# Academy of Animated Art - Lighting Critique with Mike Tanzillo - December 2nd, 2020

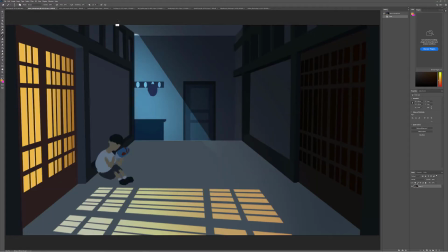0:06 Happy Wednesday, everybody. So today we're going to just take a look through our normal critique day.
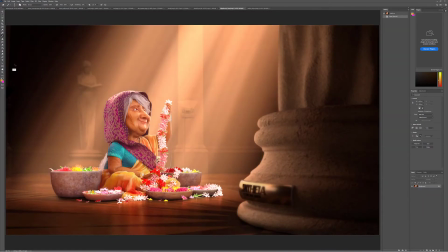0:12 Just going to take a look through the submissions that we have here. So I wanted to start off with Nigel and Ashley. For the two of you, I just wanted to tell you both congratulations. These look great.
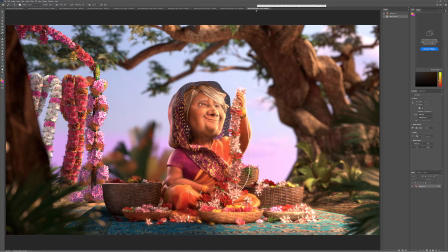0:22 I think that at this point, I think we're just making minor modifications to make minor modifications.
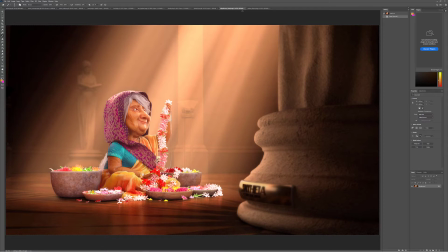0:30 I think that they both look really great, and I think that they are at the point now where I think that you guys should probably go pencils down on both of them
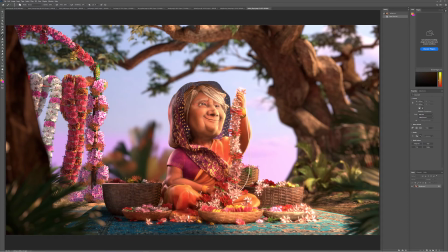0:38 and call them done. So I think they're really, really great. Actually, the only thing I would say to you is if you want, just add a touch more warmth into the shadows in here, and that would be really about it. But everything else is looking really great.
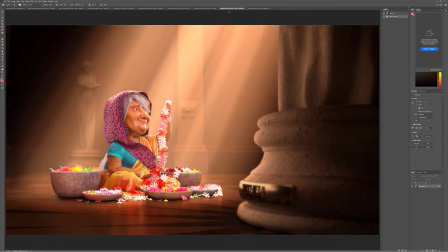0:55 I think that you should be proud of what you've got, and both of you can go ahead and I would go ahead and call these done for now, and then move on to the next assignment. So really great job by the both of you there. Let's go through alphabetically. So we'll start with Aaron here.
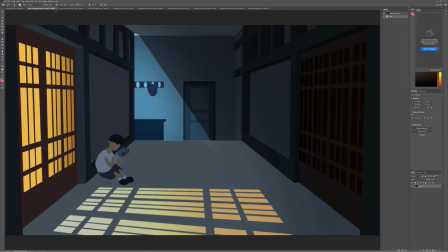1:09 So we've got your a reminder of your concept, your old image, and then your new update.
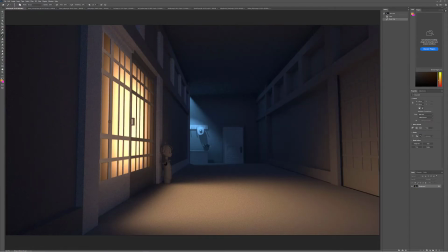1:14 This screen looks really great. The true test will be when you start putting some objects in there to create some silhouetted shadows, and I think that'll be really cool. And I think that you're doing a really great job of getting some bounce light onto this character here. That's going to make a big difference. I do think that you should tone down the intensity of this light back here. We don't want it
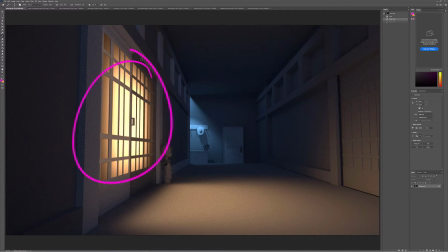1:38 fighting with this light here. We want it to kind of be the secondary light. We want this to be primary. So just maybe making the edge of this a little bit softer and then making it a little bit broad.
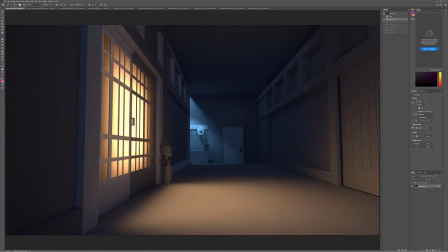1:52 Making the edge of that a little bit softer and then making it a little bit lighter. You can also soften these shadows from that light on that back wall there. They don't need to quite be that sharp. So increasing the radius, increasing that fall off, and then draping those along the side there.
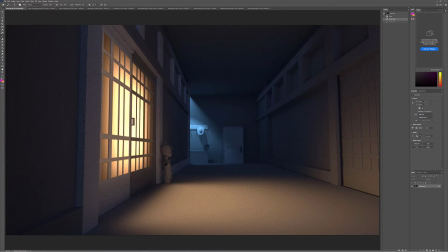2:06 Yeah, let's go ahead and start pushing that, and then pushing the objects back behind them to see how those look, and then we'll start getting some shaders in here.
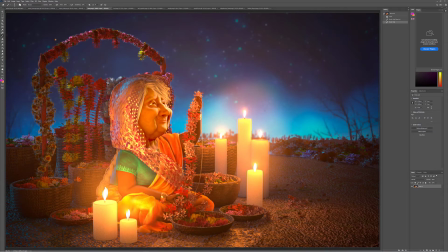2:15 Jen, this one looks really good too. Biggest thing I would do is just kind of darken. Now that we've got the core looking really good, I think we can darken a lot of this area in here. I think we can tone a lot of this down
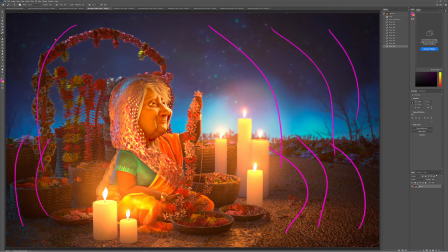2:29 around, just basically that will help brighten up this central area in here and really get our focus in. But I love the shaping. I think the color looks great. You can see some satininess, which is not a word, on some of the shawl and her garments, and I think that's looking great.
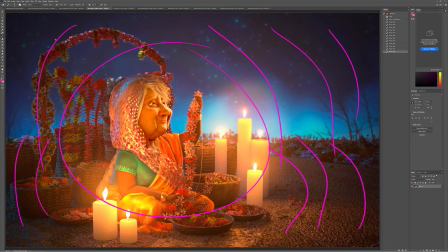2:45 I think everything else is looking really nice. It's just a matter of darkening around the periphery to really get our focus in there in the center.
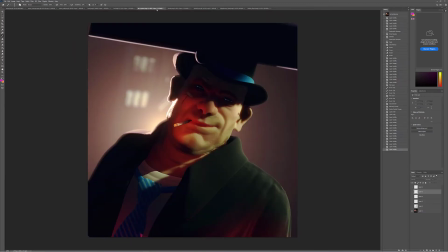2:53 Kat, so this is your first one. You updated it with a newer submission, and I think it's looking really great. This is the best thing I've seen you create so far. A couple of minor modifications I made here. So number one is if you look in the skin here in the skin that's being hit by the key light,
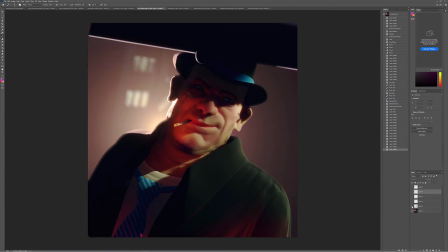3:14 I would just pull out some of the greens a little bit, make it a little warmer. I think it's just getting a little too green, and even after that color correction, you can see down here in the neck still feels a little bit on the green side. So just you might want to modify the color of that light slightly, just so a little less green, a little more red.
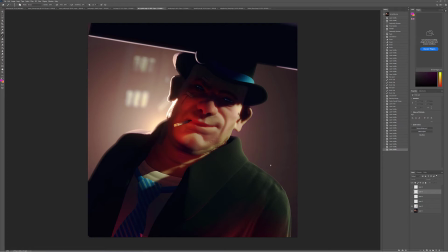3:32 All right, and then next up, what I did was, so looking at the tip of the cigarette, that's not really how the tips of cigarettes look. They're not that contrasty. They're gonna get glowy bright. So I would add a little bit of a brightness glow. You can do that in post. You can do that in the comp.
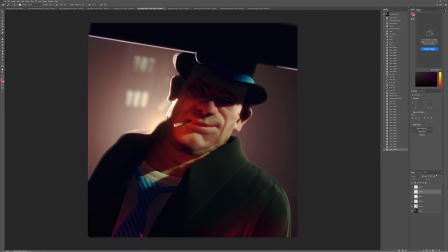3:49 What I would do is in the render, just at the tip of it. So it's actually brightest right around the base where that's burning, and then the rest of this is ash. So around the base of it, just take out some of those darker elements and make that kind of a pure red.
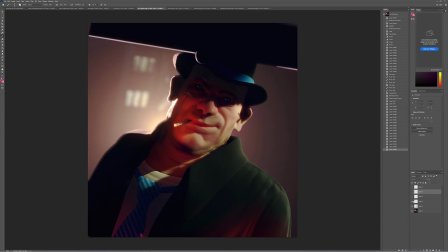4:05 And then in Photoshop or comp or whatever, however you're post-processing it, I would just brighten that up a little bit.
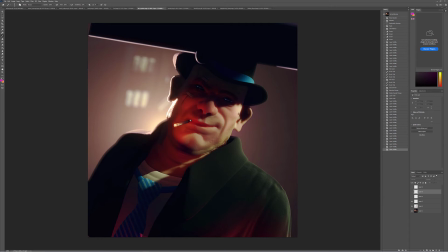4:13 And then another thing is, I don't know if Blender can run ambient occlusion, but if you can, I definitely would, because looking at this connection point between the lips and the cigarette gets nice and dark as we go in there, but the lips stay lifted. So I think the cigarette's getting a little bit too dark, and the lips aren't getting dark enough.
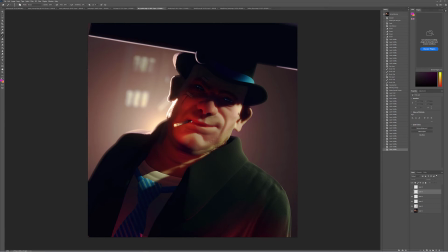4:31 So we would want to create some sort of ambient occlusion in there to create more shadowing around the tip. Again, this is a still image, so you can paint something in there, but just you really want to, and then you want to darken around the cigarette here, so that kind of falls into place a little bit better.
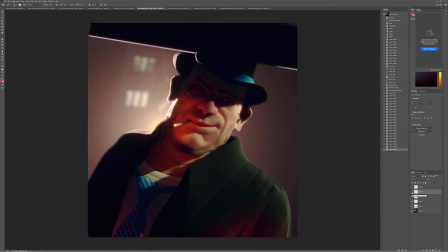4:45 The last thing I would adjust at this point, or there's one more thing after this, but the other big one is the eyes. So you talked about the eye reflections a little bit. Right now there's just slashing going across. I would definitely minimize that in terms of just having the eyes be darker,
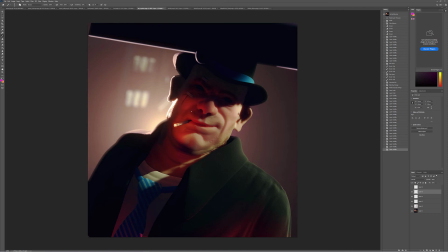5:01 and then you want, like, we're definitely going to be looking at the eyes to help tell the story. Now, do we want it to reflect something else in the scene? Do we want it to reflect the man in the trunk of this car? Like maybe have a little bit of reflection of the person in there? Or what I did was just like put in a little bit of the cigarette glow in the eyes too.
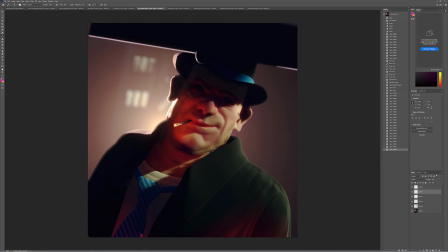5:21 Could be a lot of fun as well to really kind of tie that all together. And then lastly, the one thing I would watch out for is the on the shirt here, it's like the shadow is nice and soft in the neck, and then as it gets on the shirt, it gets a little bit sharp.
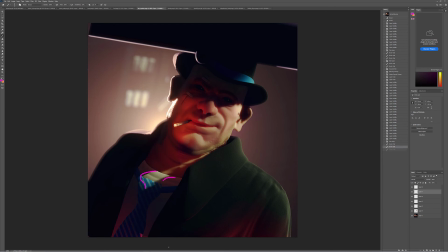5:35 So, and it's soft here, so it's just right in there, it gets a little bit sharp. And I know you're going to work on the red line right across there, but the rest of it's looking good.
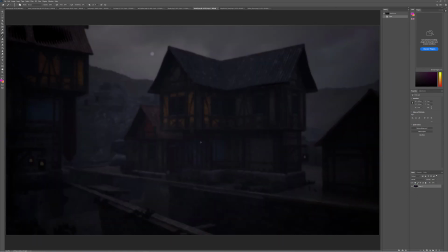5:42 And then lastly, we have Ubed. So this one I'm not going to critique too much, just because it's out of focus and hazy, and
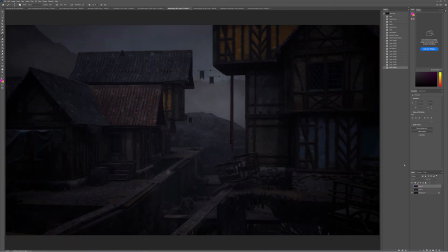5:51 it looks similar to the other one, so I think the same points are going to ring true on both of them. So with this one, the one thing I was looking at was just how much value we're missing in the high ends. It's fine because I know you're doing a dark overcast day, but I would like to push it just a touch more.
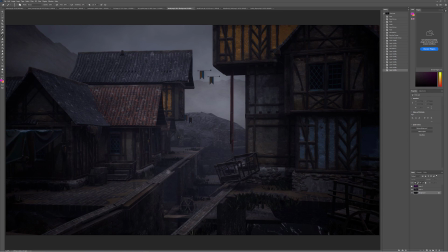6:12 And then additionally, I would like to add a little bit more color. This is a little bit too much, but just push a little bit of like a cooler tone, because right now it feels a little bit desaturated. And then lastly, two things. One, I would, these flags are floating.
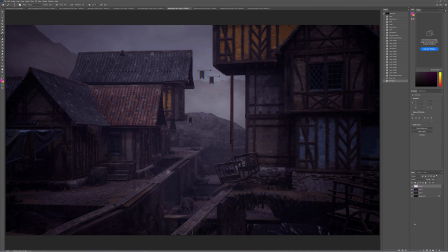6:27 I do want to point that out. These flags here. There we go. And then now that we have established this like cooler color palette, you do have the opportunity to infuse some other ambient lights. It looks like you have some, I don't know if that's a sign or like a hanging candle.
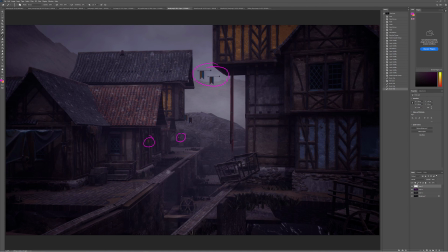6:42 That one looks like a sign. But you can infuse some other light sources, either being neutralized or warmer in there as well. So that is it for today. If you guys have any questions, let me know. But looking forward to see how you're progressing. And then tomorrow we're going to announce the winner of the lighting challenge. So I look forward to that too. All right, talk to you all very soon.